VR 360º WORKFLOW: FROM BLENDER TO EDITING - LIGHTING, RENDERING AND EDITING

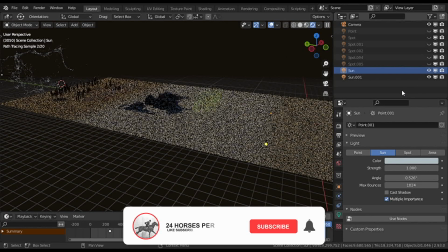Hello everyone, how are you? So this is the final video on my VR series.
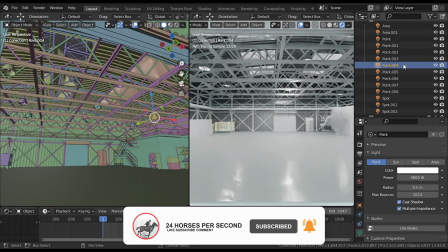Today I'm going to talk about lighting, some additional effects like the bubbles and the snow, and my rendering and editing workflow.
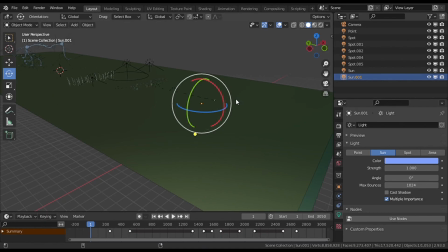Here we have a plane on top, and this plane blocks some light.
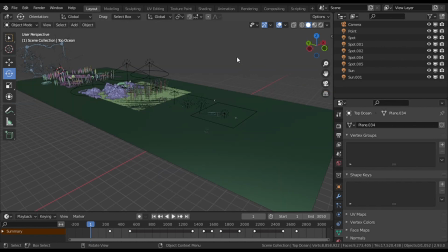I'm going to hide it. Because the short film is a long tracking shot,
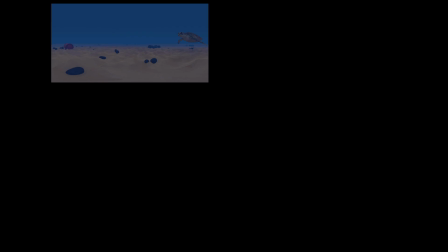the lighting was a bit tricky since I wanted a different look for each underwater scenario.
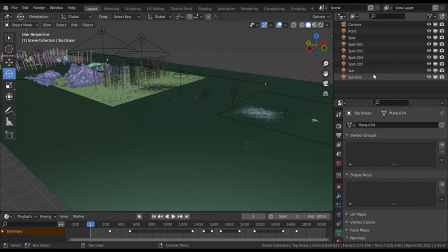So I decided to use a sunlight with a blue tint as my base light. Cast shadows disabled, another sun with just a touch of blue,
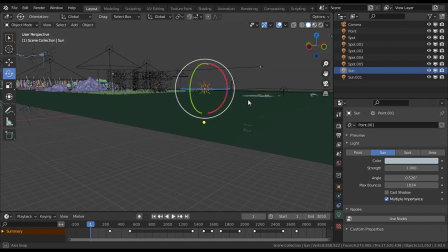and once I had my base, I started adding lights for each scenario. So an area light that only lights the first part of the underwater scenario.
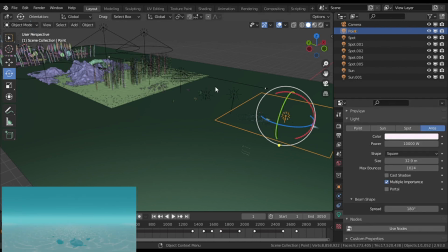Then I have a few spotlights for the second and the third part of the scene.
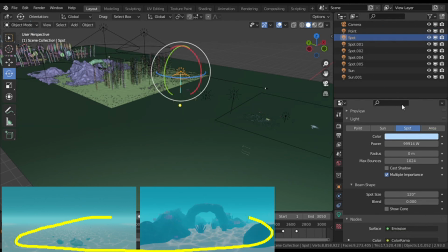These are the one with the caustics. The world color is important since as it changes throughout the video, it bathes the scene with different tones.
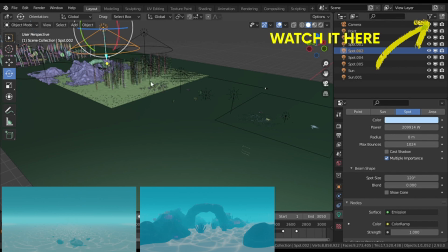I showed how to change the world color using keyframes in my previous video.
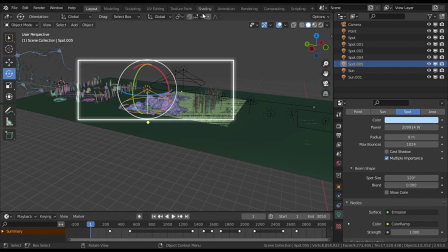These spots are a bit bigger. To make the caustics, I just used a couple of notes.
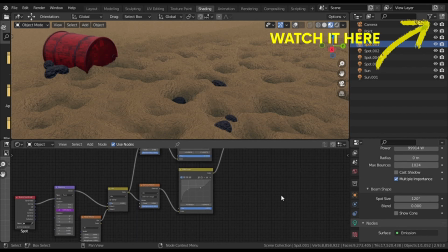I actually have a video where I show how to make the caustics.
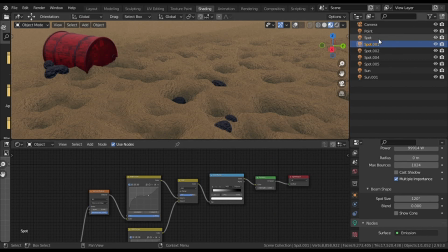And not every spot has the exact same values because I wanted them to look a bit different from each other. These values are different.
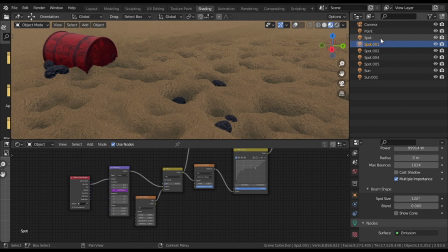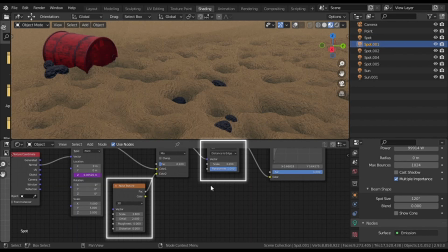These values are different too.
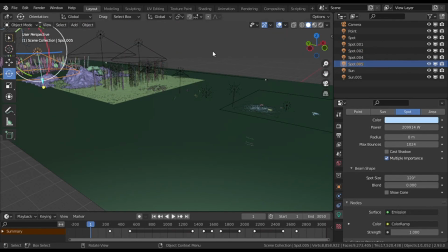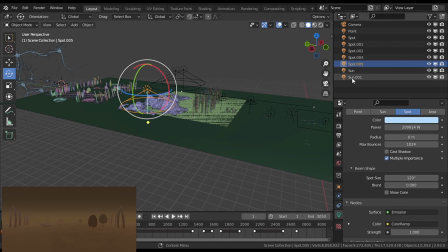And the fourth scenario is only lit by the two suns I already showed you, and the same goes for the fifth one.
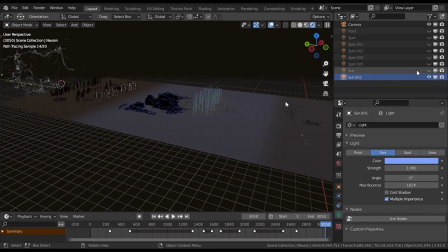Let's see each light in render mode. My sun. These lines are the different sand material.
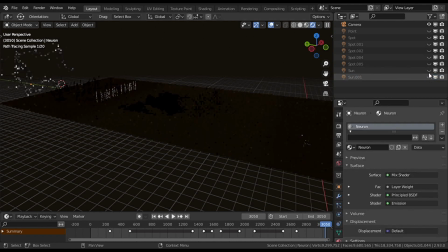It doesn't have to do with the lighting. My other sun. The area light.
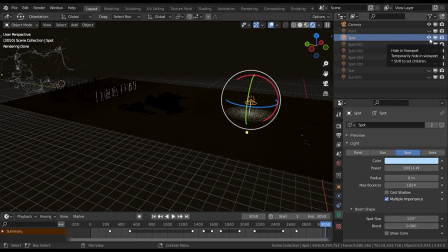My spotlights with the caustics. I want to take a moment to tell you that if you want to support the channel,
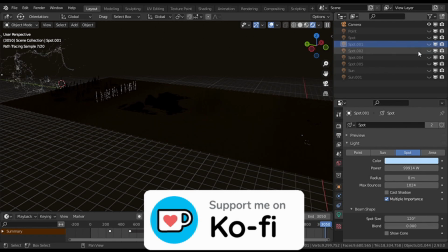you can now leave a tip on my Ko-fi profile so I can keep making this type of content.
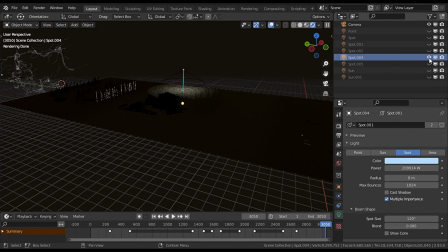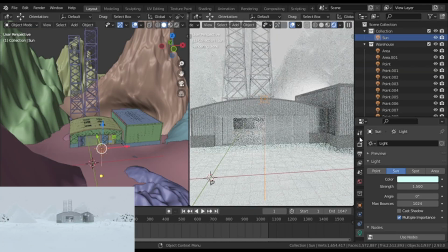The second part is visually different from the underwater scene. Here the lighting is high and medium key with practical lights in frame to simulate artificial light sources. The lighting is whiter to give a cool and futuristic look. I used a sun as my base.
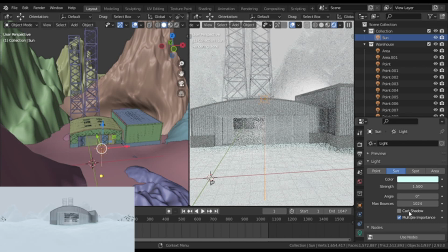Here are my settings for the sun. No cast shadows to give this idea of an immaculate futuristic light.
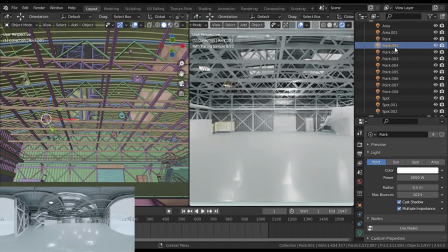Inside the warehouse, I have point lights as practical lights.
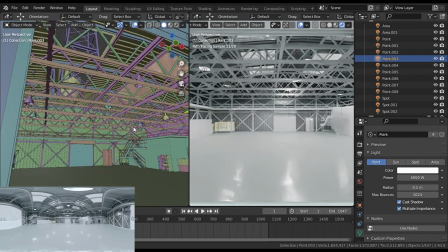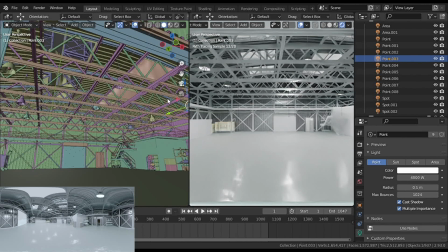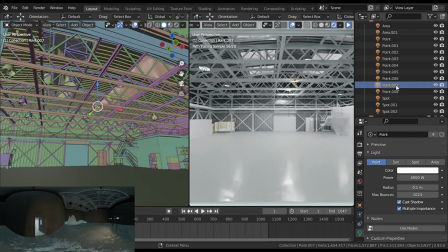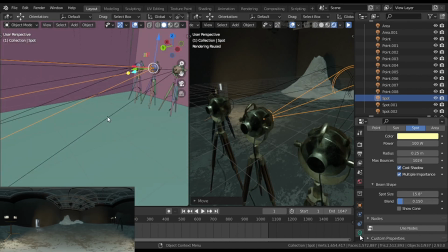Inside my other room, I use spotlights. These are a bit warmer.